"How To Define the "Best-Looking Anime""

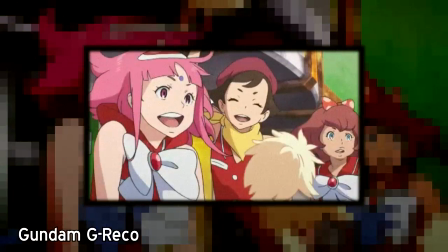Despite being excellent in just about every other visual category,
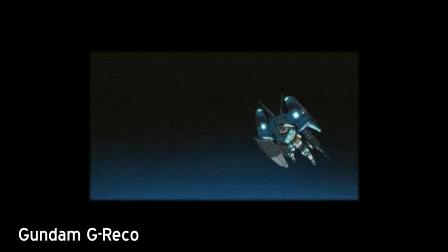the flow of its directing is so awkward and jarring that the majority of scenes are completely incomprehensible.
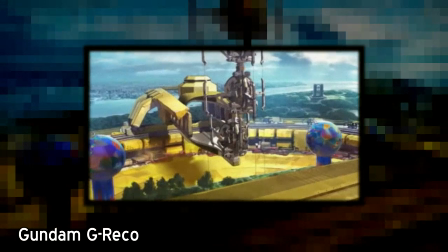The flow is bad enough to almost completely kill the entire show.
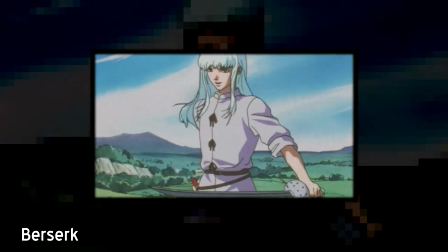Shot composition, meanwhile, is more about the attractiveness of each individual frame, and has a lot to do with creating good flow in itself.
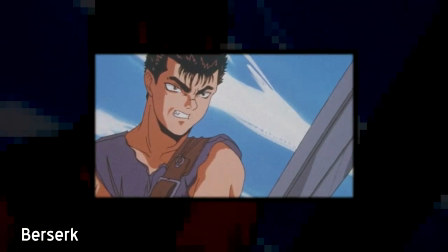This is one of the things which doesn't carry over quite as poorly from manga as a lot of other elements do, considering that manga also has to concern itself with panel composition,
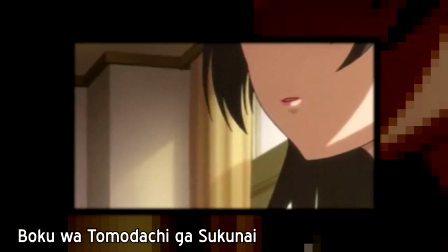but we can start to see tons of really awkward and bland shot composition when we look into low and mid-grade light
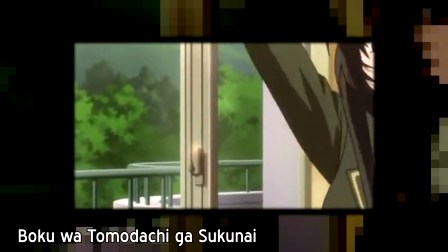novel adaptations. Because the average light novel consists mostly of characters sitting or standing around talking,
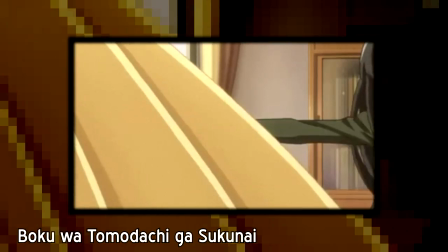a lot of their adaptations have a really awkward time figuring out how to make those scenes visually engaging in animation.
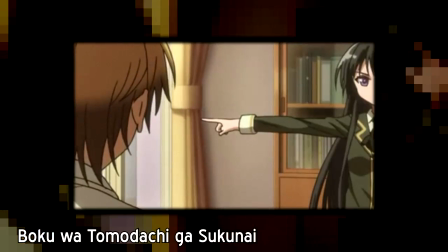We get a lot of scenes of characters just standing around awkwardly and talking forever, which feels boring and lame to watch.
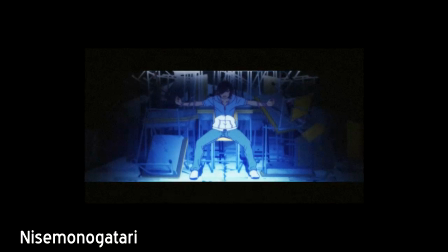One director and studio who have banked everything on making these types of conversations interesting through shot composition is Akiyuki Shinbo and Studio Shaft.
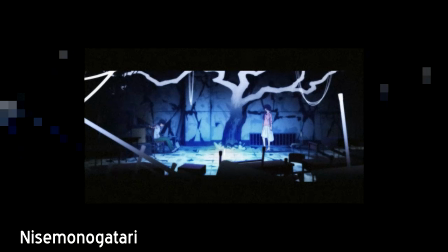This team has long been infamous for trying to cover up their lack of animation budget and largely stationary
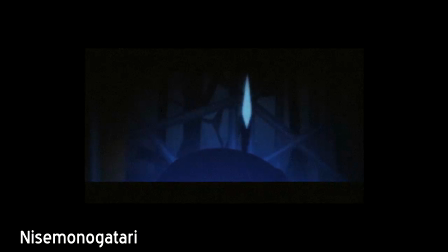scripts by throwing as many strange and visually engaging frames at the viewer as they can muster,
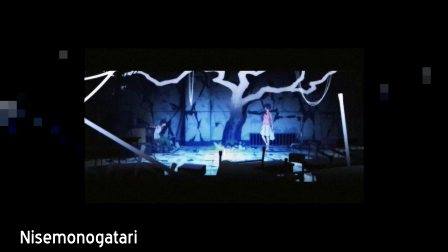and a lot of the times it works out really well. The Monogatari franchise has managed to be one of the most visually engaging TV anime out there in spite of being almost exclusively dialogue driven and fairly light on movement altogether.
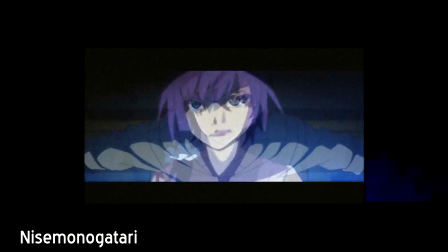However, you don't have to go down the road of experimentation just to make a conversation a bit easier to watch. Check out this scene from the first episode of Bakano, in which the layout of the shots and location, the acting of the characters, and the overall aesthetic manages to be engaging on its own,
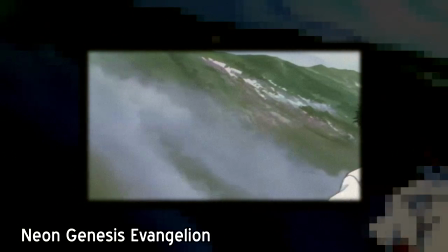without anything really moving around or anything crazy going on. Shot composition can also be used to convey deeper emotions and subtleties in the storyline when used well.
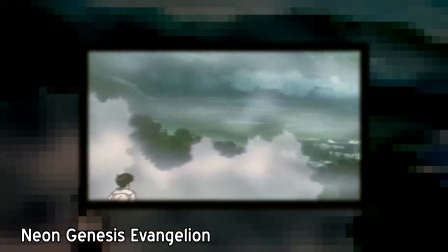Hideaki Anno is arguably the master of shot composition in anime, with Neon Genesis Evangelion being his magnum opus.
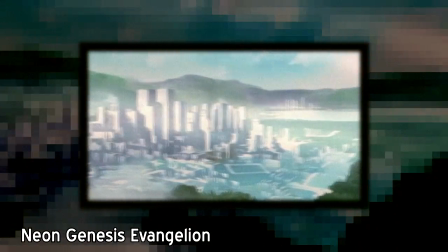He can convey the sensations of loneliness, distance, and solitude that Shinji feels just by his his position in the frame,
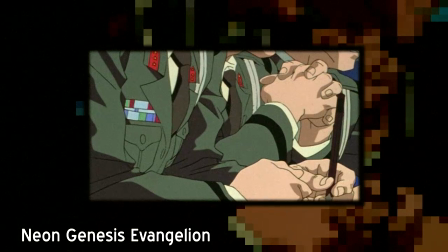and brings tension to exposition scenes in the first episode just by cutting off the eyes or mouths of the people talking to give them a more mysterious and unsettling presence.
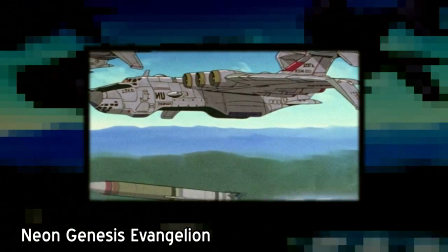If any series is really deserving of a shot-for-shot analytical breakdown, it's that one. Number 5.
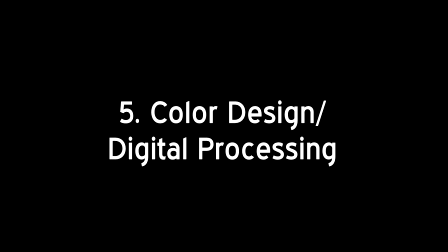Color design / digital processing.
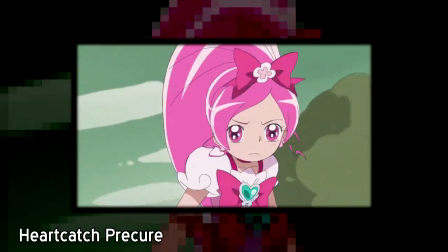This is a bit harder for me to explain because I don't completely understand it myself, being as I am the most uncoordinated person on earth when it comes to colors.
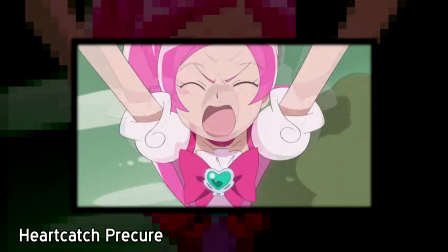Still, even though this aspect doesn't get talked about much in anime criticism, I think it's pretty easy to tell when a series makes excellent use of colors or has a cohesive and distinct palette,
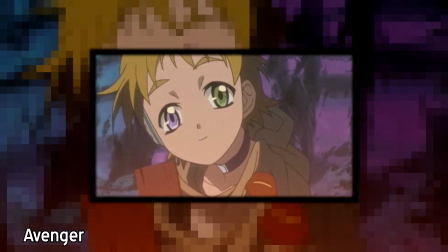versus looking kind of awkward and janky like a lot of shows from the early 2000s had a tendency to.
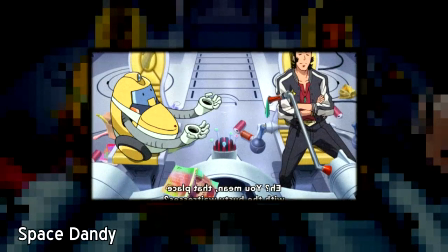For another example of a show that did everything right except colors,
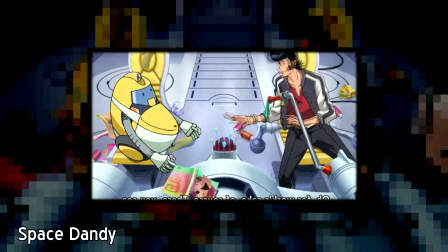but then also did colors perfectly at times, I'm going to, perhaps controversially, look at Space Dandy.
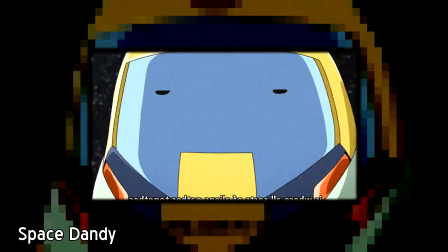Some of the settings and color designs in Space Dandy, especially in the early episodes,
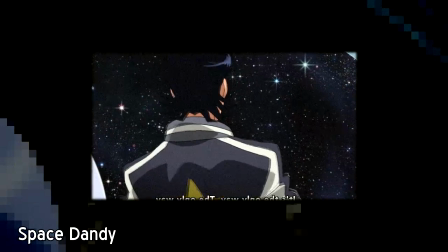are kind of bland in comparison to the show's awesome designs and godlike animation.
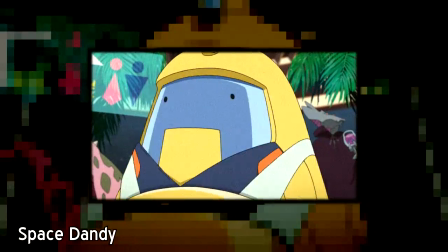For instance, the interior of Dandy's ship or the Boobies restaurant have this implacably unappealing color scheme that just did not work for me at all.
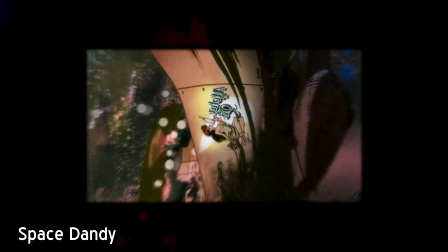Luckily though, Dandy is a show that constantly changed up its visual style and incorporated the ideas and talents of a huge number of creative minds.
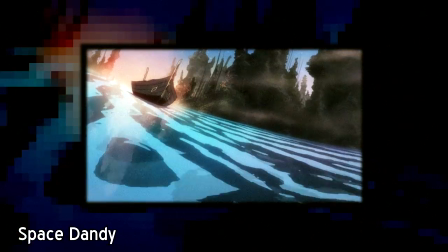So we also got stuff like episode 8 of season 2, which had some of the most attractive and memorable setting and color design that I saw in 2014.
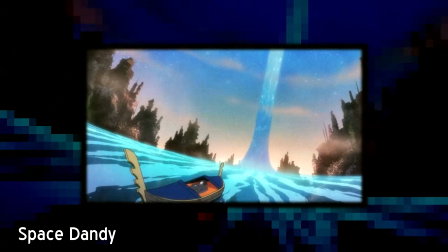I'm always a big fan of bold, high contrast blues and reds and the like, so this episode was like a visual feast for me.
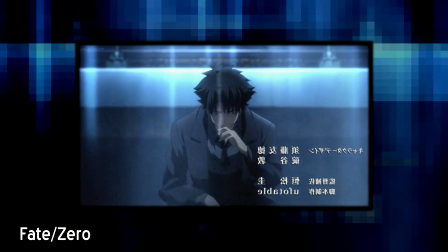Digital processing is also something that I don't really understand, other than that UFO Table have mastered it somehow, and by golly is it ever impressive.
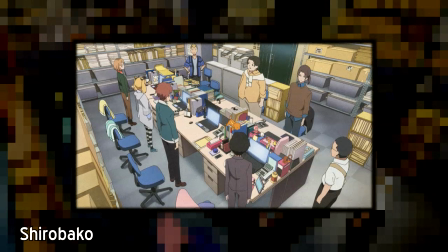Number 6. Consistency. This is pretty self-explanatory, but it's also one of the biggest hurdles that most anime have to face visually.
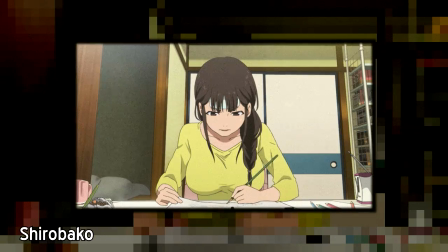Anime production occurs on a constant time crunch by severely overworked and underpaid teams,
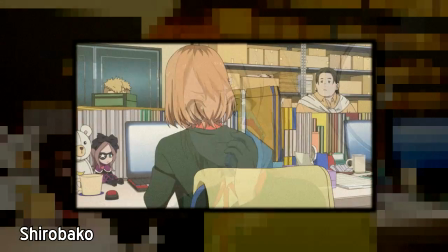and it's very easy for everything to go wrong, even in high-budget productions. If you have not started watching Shirobako, then I advise doing so,
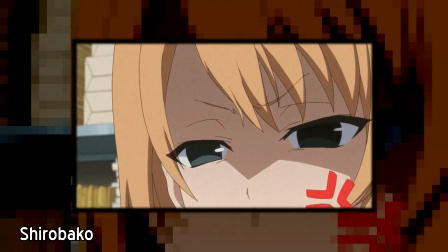as it exists as sort of a guide to all of the things that can go wrong to affect the consistency of a show's animation.
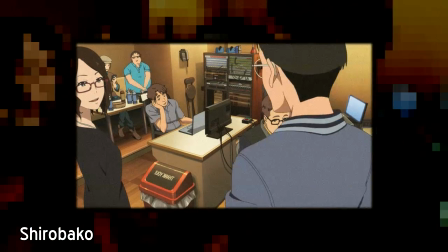A lot of older anime especially tend to fall apart when it comes to consistency,
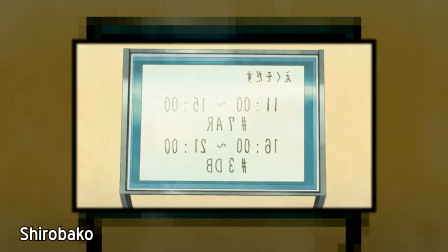since every frame had to be totally hand-drawn from start to finish back then, which only complicated the process even further.